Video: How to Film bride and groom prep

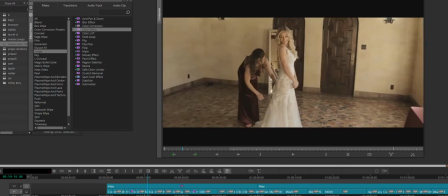22:27 And what I love about these shots is they're different.
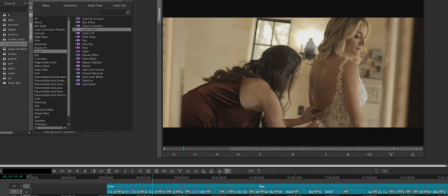22:30 Not most videographers are going to put this much effort and heart into creating some really good content.
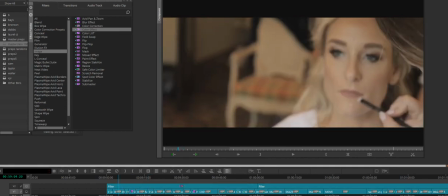22:36 Most people would think, oh, okay, this is the bride room, let's set up camp here.
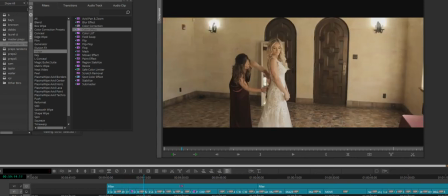22:41 And then they're not able to get this rich look that we want, where it looks like this is straight out of a movie or a magazine.
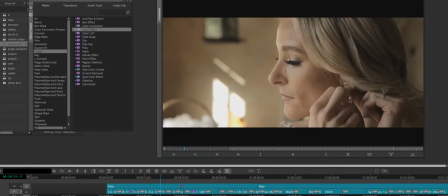22:49 Again, just another shot. I always give a little direction to, I always tell them I want their eyes to be facing towards the sunlight. And that's because since the sunlight's going to be hitting mostly this direction,
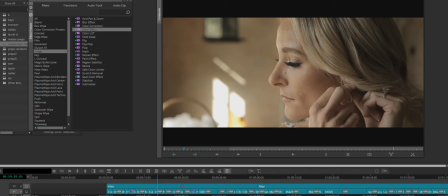23:04 you're going to see some roll off with the shadow on her face. And then every now and then I'll say, you know, look into my camera.
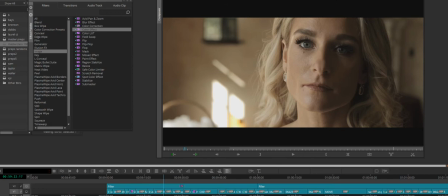23:12 And this is that short side lighting that we absolutely crave when we're shooting weddings. And again, this isn't even graded. If I were to grade that image,
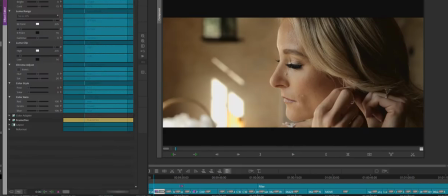23:26 I think this was the effect. Yeah. Or the clip. And now that would be graded.
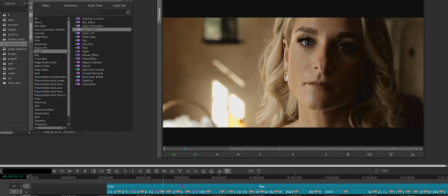23:36 What I might do is, you see how we're losing a little bit of detail on the left of her face?
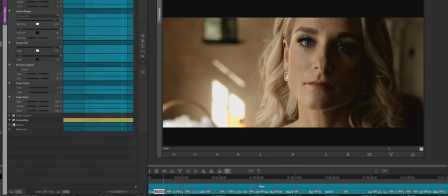23:41 I'll probably cut the contrast in half to, let's just say, 7. And then that's going to bring it back.
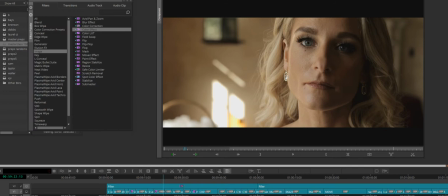23:49 Very usable, very clean, elegant, classy, no mixed light, nothing distracting.
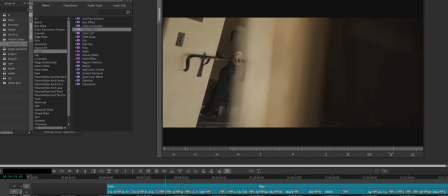23:57 Now, remember how I said I love to use reflections and stuff like that? Well, this couple, they didn't do a first look.
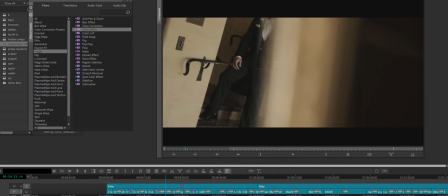24:03 They just kind of held hands, and I was able to just simply use my monopod and just kind of reveal the couple.
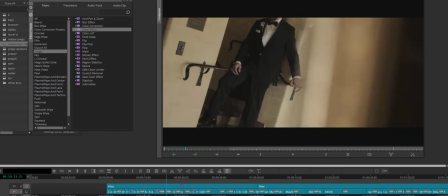24:12 Very, very clean, very slow. And if I didn't have that mirror there, I would have just had a wide shot, kind of static.
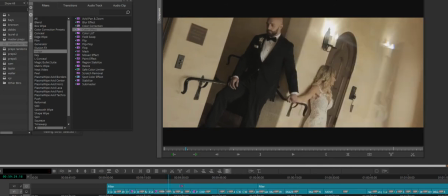24:24 And we don't, anytime we can be creative or get a little bit more juice, we need to do it.
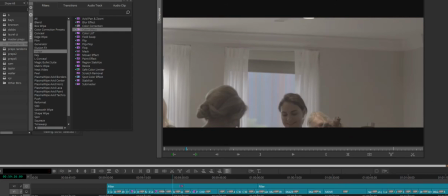24:31 On to the next wedding. This was another bride prep situation.
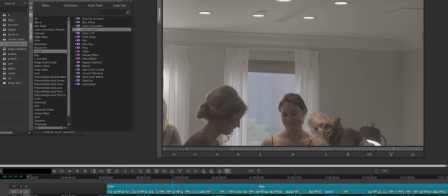24:36 And remember, guys, this is how bride prep always is.
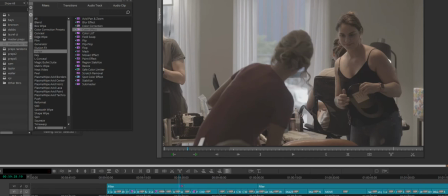24:42 There's a lot of stuff going on. You've got, I don't know if we can see it.
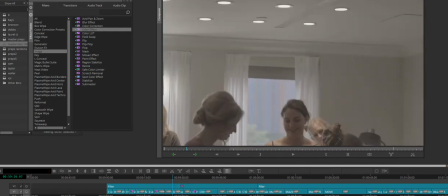24:50 Okay, we've got some, it looks like fluorescent light possibly coming right down on where our bride would be for makeup.
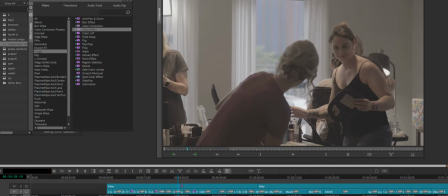24:58 And then we have natural light. It looks like over here we got a little bit of lamp light. So we've got three different sources of light hitting our bride. And all three sources are not going to mix well together.
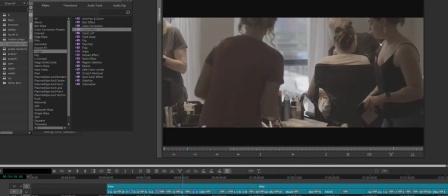25:11 And so this wedding, I found a bar in the lobby.
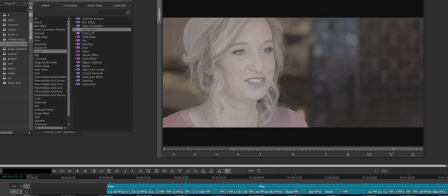25:18 And I actually filmed her wedding. So remember, I always talk about you need to find somebody in the bridal party to model right away. Well, Carly already knew right away what I was doing. And she was totally down to going down to this little bar,
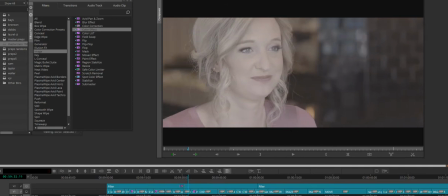25:33 and there was a female in here working, and all that I really said was, I'm trying to make a really beautiful wedding, and the lighting here is going to be absolutely perfect. Would you care if we brought the bride down here and did makeup?
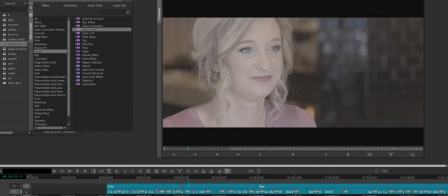25:47 And she was absolutely cool about it. No headache. So shout out to that girl, whoever that may be. And as you can tell right away, I've got some really clean light. I've got a very dark background. I love when my canvas I'm shooting into is dark, because this is going to put all eyes on our lovely bride.
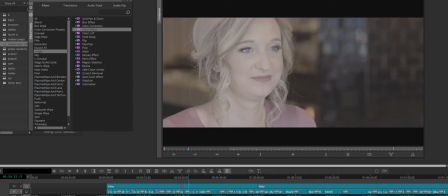26:06 And we've got our model set up. We've got catch lights in the eyes. We got perfect composition. We are good to go. Now, this is already graded for some reason.
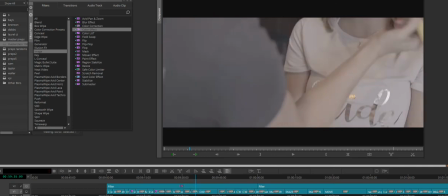26:20 So now we got our bride. We got our bride tailor in this spot.
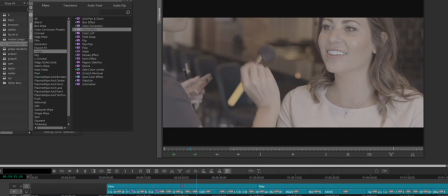26:24 I've also got a little bit of lines leading right to our bride on that right 1/3. So absolutely perfect symmetry here.
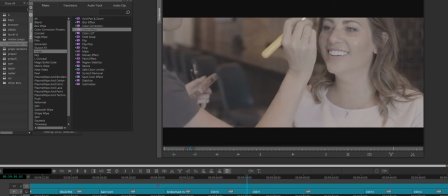26:35 And this was shot with an S on Sony A7S S-Log 2. Now, right away, the composition is going to be perfect, but because I have my black bars on top, some of her forehead is cut off.
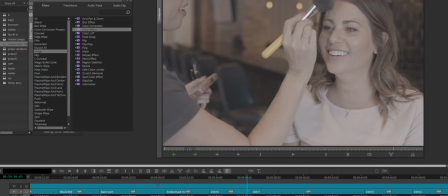26:50 So that's what it looked like through my viewfinder. But I put the black bars on here because I don't nail composition every single time.
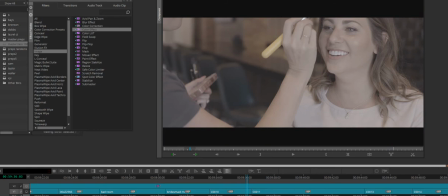26:59 And I have these black bars here. They kind of, basically they act as safety nets. And what I mean by that is, since this is, the black's going to be chopped off on the overall film,
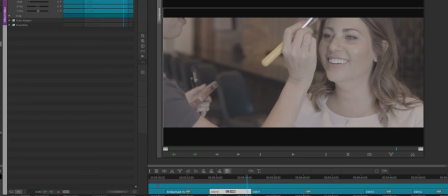27:10 I can throw in a blow up effect and I can move people up and down by two.
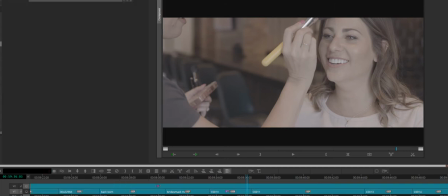27:17 So I'll put Taylor down by one, and that is some really good composition. Remember, if this was a tic-tac-toe board, you want her eyes to be on that right one-third. And it's on the right because that's where her face is, and she's looking towards the left.
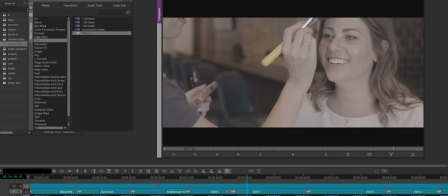27:35 Now, if she was looking the other way, I would have put her face here, and then her eyes would have been leading this way, giving her a left one-third composition. Most videographers out there have lost this train of thought,
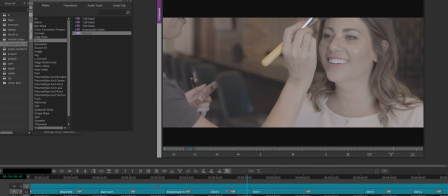27:51 and it absolutely ruins their overall films. And I want you guys to always pay attention when you're doing any sort of filming. Pay attention to your composition. This is very pleasing to the eye.
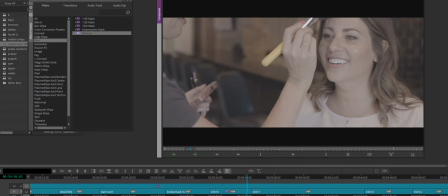28:05 She doesn't have a lot of back room, and there's a lot of lead room on our bride, and that's what we want. Now, when I grade S-Log 2, there's not really a right way or a wrong way to color grade things. So whatever really works for you, go ahead and stick with that.
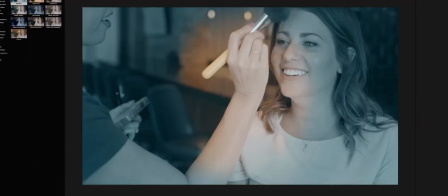28:28 I use a program called Magic Bullet Looks. That is not what we want.
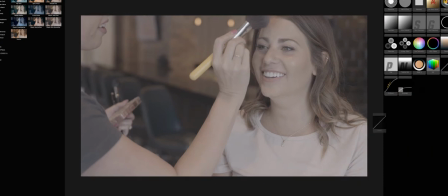28:33 What I do is, the first thing, I go to my curves and I want to drop my shadows.
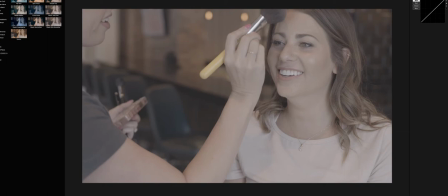28:41 So this is going to make all this sort of that washed out. This is going to bring all of this down and really make our bride come to life, which is what we want.
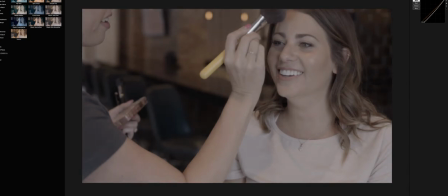28:50 Now, you don't want to go too far because
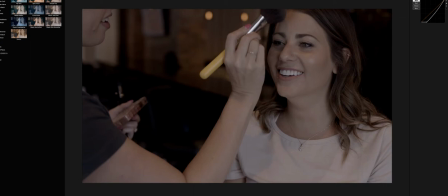28:54 you're going to lose a lot of your details in your darks, and we want to retain those.
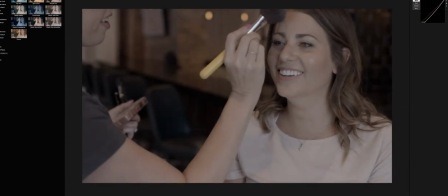29:00 So right about here, I'm okay with. Now, I'm going to raise my highlights.
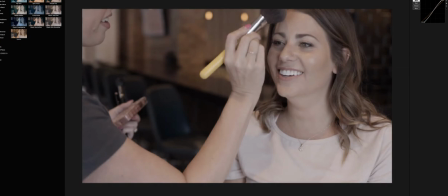29:13 And now this right away looks a lot better.
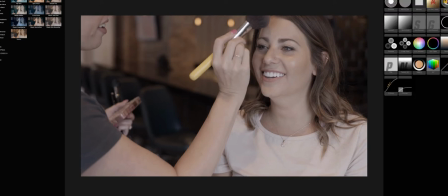29:16 And since this was log, it's a very flat profile, which means I'm going to have to add a lot of this data back in. But it gives you the freedom and flexibility to change things around where it's not necessarily baked into your video clips.
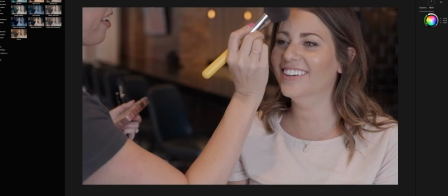29:31 And then I'm going to throw a 150% saturation on here. And I'm more than happy with that. Very, very clean. You got some of that, quote, bokeh, although I call it just blurry stuff in the background.
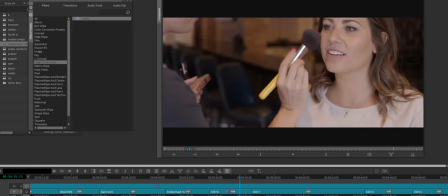29:50 And we are good to go. Just some more shots from Taylor. I always like to show the makeup artist to kind of tie in who's actually applying the makeup. Just another shot of the eye.
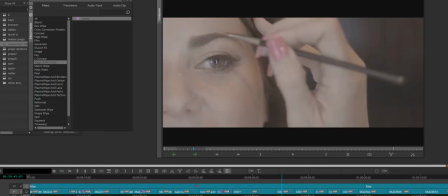30:06 If you can tell, me throw that same effect on there.
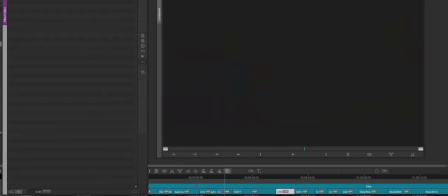30:11 The catch lights in her eyes are perfect.
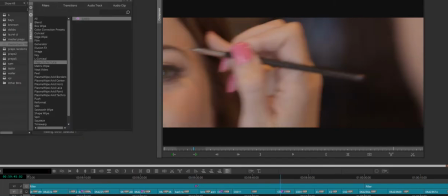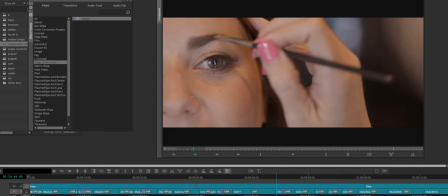30:22 You see, you actually can see in the pupil the window light that is our main source.
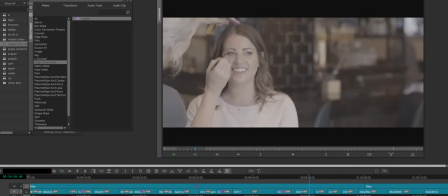30:30 And then this here is just a little bit more of a wide shot showing you guys that this is just a bar. This is, you can see the chairs in the back.